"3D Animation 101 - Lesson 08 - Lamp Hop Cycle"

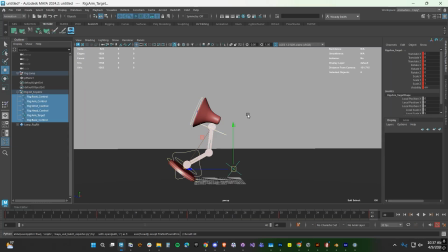(4:07)
We'll just make sure that we have all of our keys set at both the beginning and the end. And then let's just play around with the timing just a little bit. So this is going to be a little bit faster. So let's go ahead and take all of our keys. We'll select all by clicking Shift and dragging in the timeline.
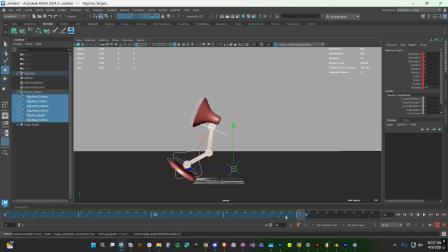(4:22)
And then we're going to move them down to about 32. This will make the math work pretty nicely because it divides pretty evenly here. So then we'll just go ahead and snap this and set our frame extents to 32. Okay, so now that we've established our key poses, we'll go ahead and add a couple of additional poses, breakdown poses that will help us to sell this motion.
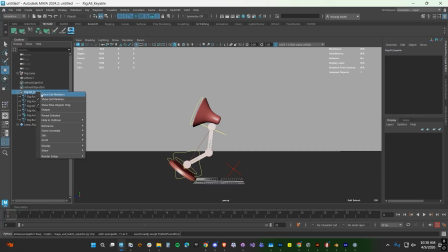(4:41)
These can be considered sort of secondary key poses, but we'll just go ahead and make sure that we're still working in pose to pose. Here at frame 3, I'm going to take my root and I'm going to just go ahead and zero out the rotations in the X,
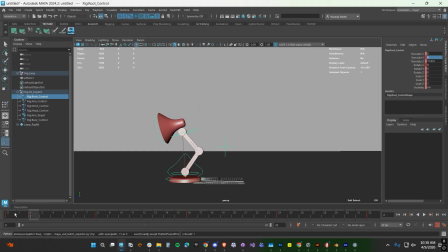(4:55)
and then I'm going to zero out the translates in the Y. That means that it's going to slap down So when this happens,
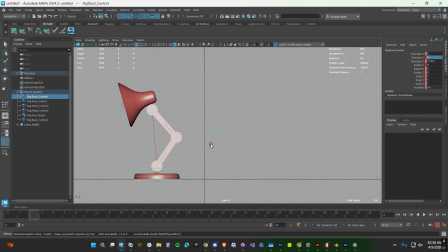(5:01)
because we have a simple rig and our neck is sort of parented under the base, we're going to go ahead and counter animate that by pushing our head backwards and pushing it up. Okay, so now when our character lands like this, you can see that the neck is sort of compensating.
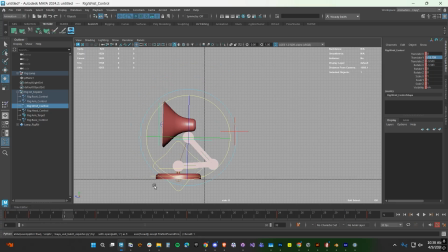(5:18)
And then here at frame 5, we're going to go ahead and take our neck and move it down. Now we're not setting keys on all of the keyable controls again because this is a breakdown pose, so it's not another key pose. We don't need to worry about that. This is going to give us that weight, the absorption. So here you see the character is kind of coming down.
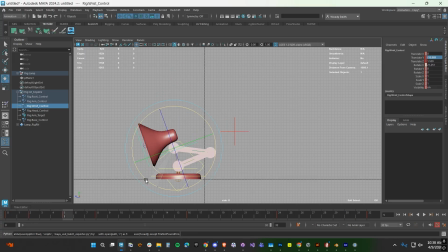(5:37)
The other thing you can do is you can pitch the head up a little bit like this, and you can then push the head down a little bit more in the passing pose, and that'll give the character a good amount of weight. Okay, so this is looking pretty good.
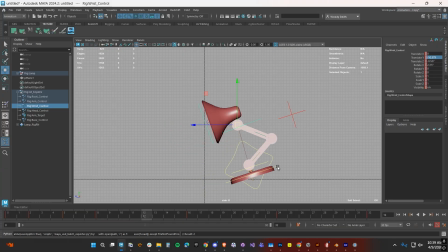(5:54)
Next thing we want to do is we want to go here to frame 12. Again, we're going to zero out the base. So we're going to zero out the rotates in the X and the translates in the Y. We're going to take our head and we're going to push it down.
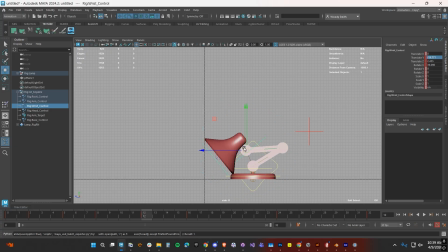(6:07)
And then we're going to angle our head down even a little bit more. We want to make this to look like the character is sort of building up to a jump. Here, this push off is going to be what generates the momentum for him to push off and up into the jump.
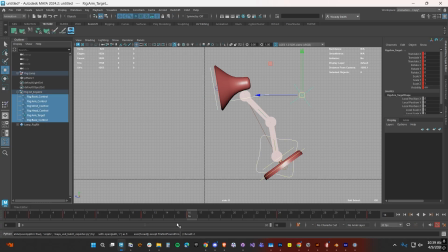(6:21)
So we're going to actually take this and we're going to make this a little bit quicker. So let's take this frame, which is currently at 16. We're just going to push that back a frame. And then here at frame 13, we're going to make sure that we zero out the base again, rotate and translate.
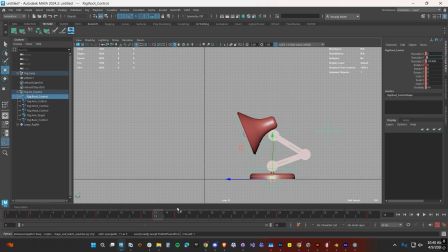(6:37)
Oops, sorry, not translate in the Z, translate in the Y. All right, so now our character really looks like they're generating a lot of force in the motion. Let's go ahead and in this pose, we're going to alter this a little bit. We're going to push this down and just make it so that he looks like he's still pushing off and generating that force.
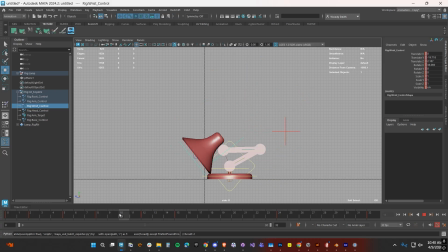(6:57)
And we'll push the head back a little bit like this. Good. And then here in frame 18, we're going to add a little bit more extension to the neck. And then we're going to point the head up. So this is really him forcing the base off of the ground like this.
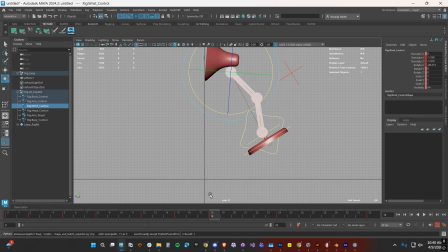(7:14)
And then you can see that that's a good contrast between what we see in our apex pose. The apex pose is where the character is at the very top of the jump. And it gives the character kind of a glide. It's the point at which there's no upward and no downward motion. It's sort of at the very, very top.
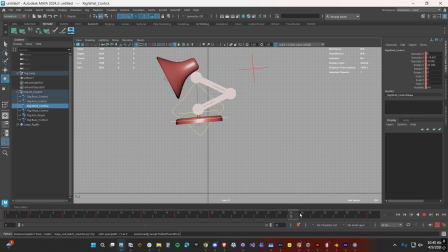(7:32)
Okay, so the last pose that we're going to need is right here. We can see that the character kind of pitches back a little bit and the head is sort of still sticking in its place up at the top. So we want to push the head up just a little bit, and then we want to move the root forward just a little bit.
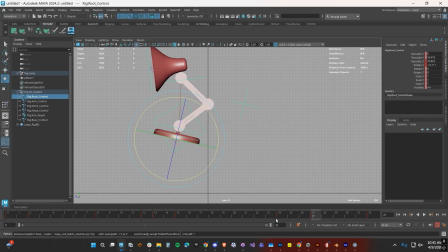(7:48)
We're going to angle it back so that we get a nice kind of contrast from the glide. And then what I'm noticing is that this landing pose is a little bit too far back. So let's go ahead and push that forward a little bit, and we'll copy that to frame 0. So let's just go ahead and play through that.
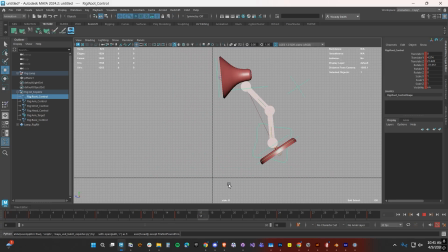(8:07)
Okay, that's looking good.